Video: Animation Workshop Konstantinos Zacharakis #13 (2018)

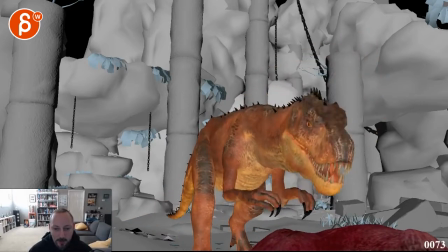(0:03)
All right, let's take a look at this here. This is going to be shot one only with a slight hint of the other one.
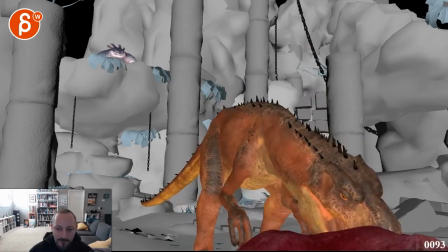(0:12)
Right there. All right. Cool. I think this is definitely better. Look at this here. All right.
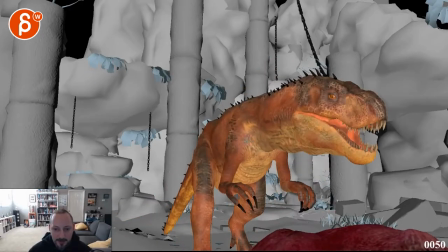(0:25)
So I think what's definitely working a lot better are the dinosaurs' arcs.
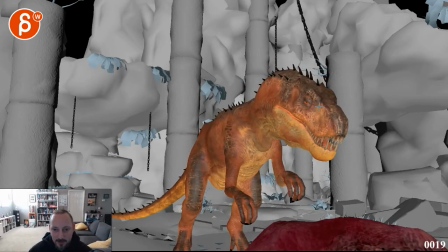(0:31)
They're a bit flat still in some areas, so I'd watch out if you would track, doesn't matter, like any point here,
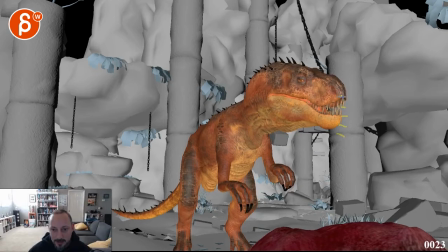(0:37)
I'm going to track this area here, whoops, should be lower, and then here, and then here, and then once it gets to there, you can see the flattening
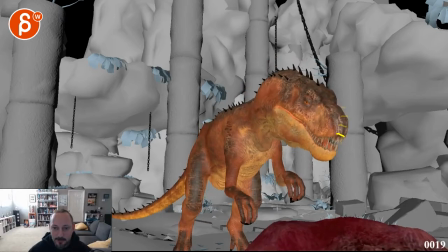(0:53)
of it, more or less how I'm drawing this. Right through there.
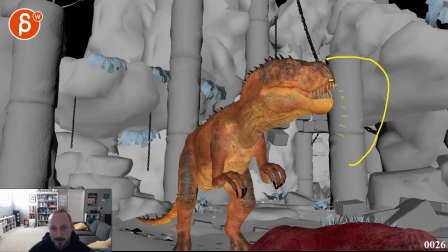(0:58)
You can feel how it just suddenly flattens out. You're starting your arc and then continue. But it's definitely much better.
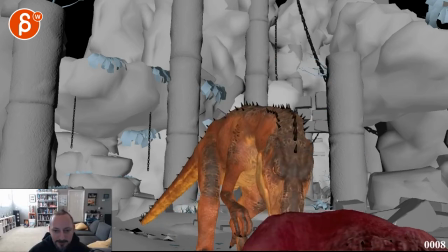(1:06)
But it still has a little bit of a flat feel there. So there are a couple things that I would look at.
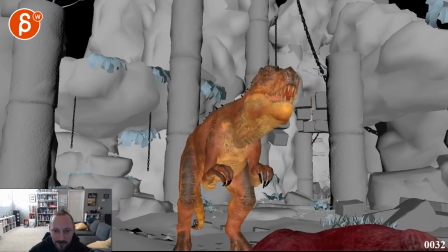(1:12)
Once you get into something like this, you got to be careful that there seems to be a translate down. There's like a very distinct move down on that neck. That doesn't seem, it just seems very disconnected from the rest of the body and doesn't quite affect the rest of it.
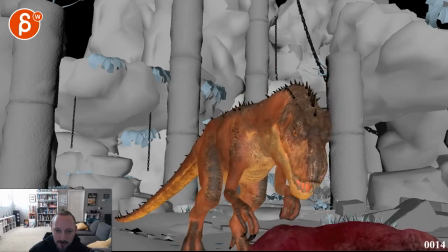(1:30)
And the same with the rotation up on the head.
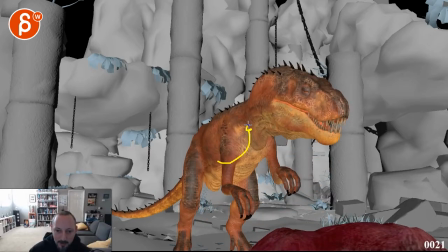(1:34)
I would try to, maybe you can't go higher with the chest, maybe you can just do kind of a half-half,
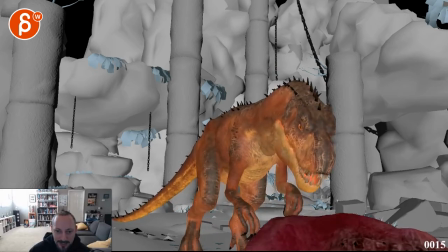(1:40)
meaning that once you're here, even through here as the head goes up, I see some movement here,
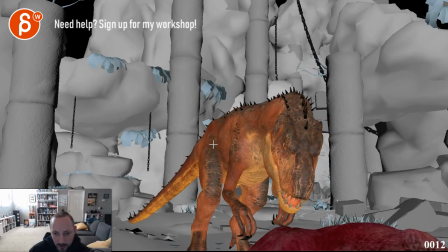(1:45)
but imagine that maybe you can curve that chest down even more.
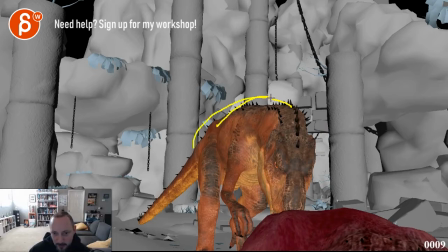(1:52)
Maybe that's something where then you get a bit more of a curvature here. It might feel too round, but in general, I'm saying that if this is curved down more,
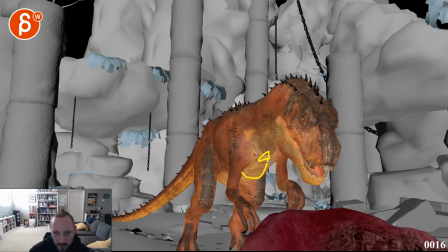(2:00)
so you rotate the chest down more, and then through here, rotate down up a bit more, and then by now,
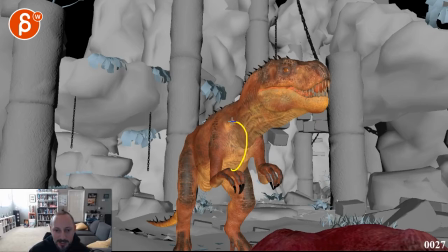(2:06)
you rotate up. Maybe if that's breaking it too far and that's as high as you can go, then you just have to rotate down and go backwards from there.
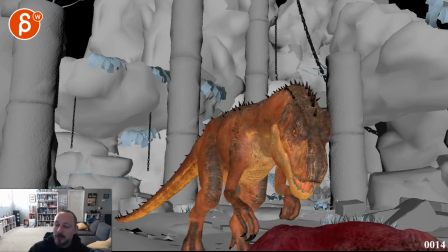(2:14)
It just feels like you have, I got dog hair in my mouth. Sorry. That's really distracting me now for this past couple of minutes there. I was snuggling with my dog, my face in his face.
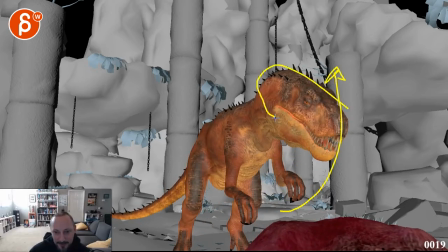(2:26)
But anyway, there's just a lot of separate movement I feel still in that head that doesn't quite affect the rest of the body.
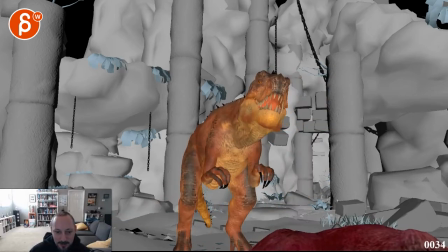(2:33)
And especially through there, it was a very distinct forward pull downwards translate there. Even through here, I can see that there is movement going on to the right here.
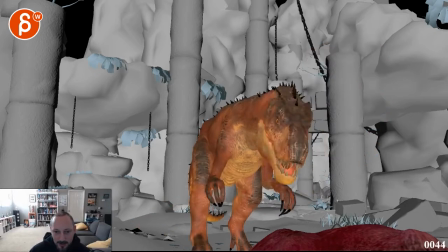(2:49)
But there's such a distinct rrr, arc and a forceful arc this way.
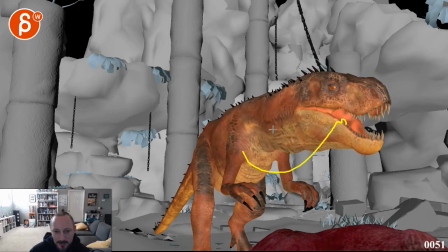(2:55)
I don't feel that speed and that influence through this section, if that makes sense. Same thing here. It might just be, I don't know if it's a controller that you have that affects kind of that middle section of the neck.
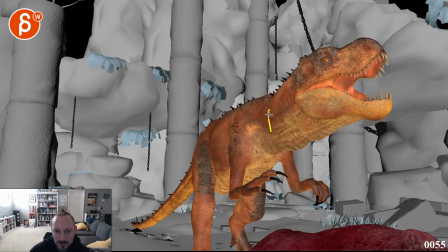(3:13)
But same thing here. There's something you can see in this shape as if it was broken through here.
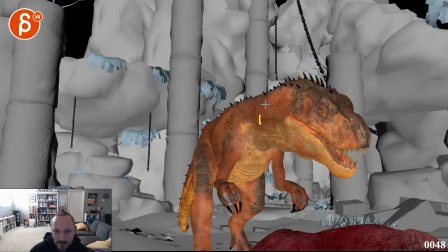(3:18)
Kind of translates down right through there. You can see that line there, it goes down and then up here. It must be middle controller because I see also some left and right that doesn't feel quite tied into this and that.
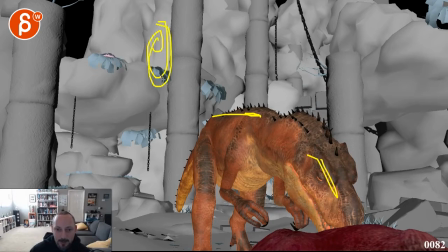(3:35)
It's as if you have from a top view, you know, the head will be here and then the chest, whatever, will be here. And then that neck goes out this way and then something goes out this way where you got that little kink there. Switch out.
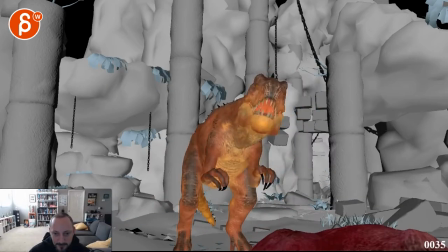(3:49)
Now, in terms of movement, I think your arms are better. I still feel like I would be careful fanning out too far. I'm more in favor of something that's in. Even here, you could rotate that, what's it called? The claw, the hands, you know, that section there.
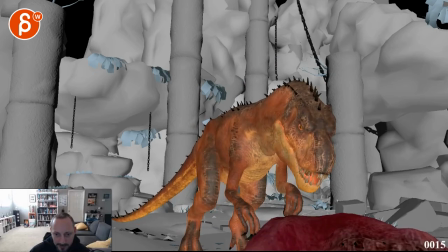(4:09)
So it's a bit more, let me find something a bit more like this.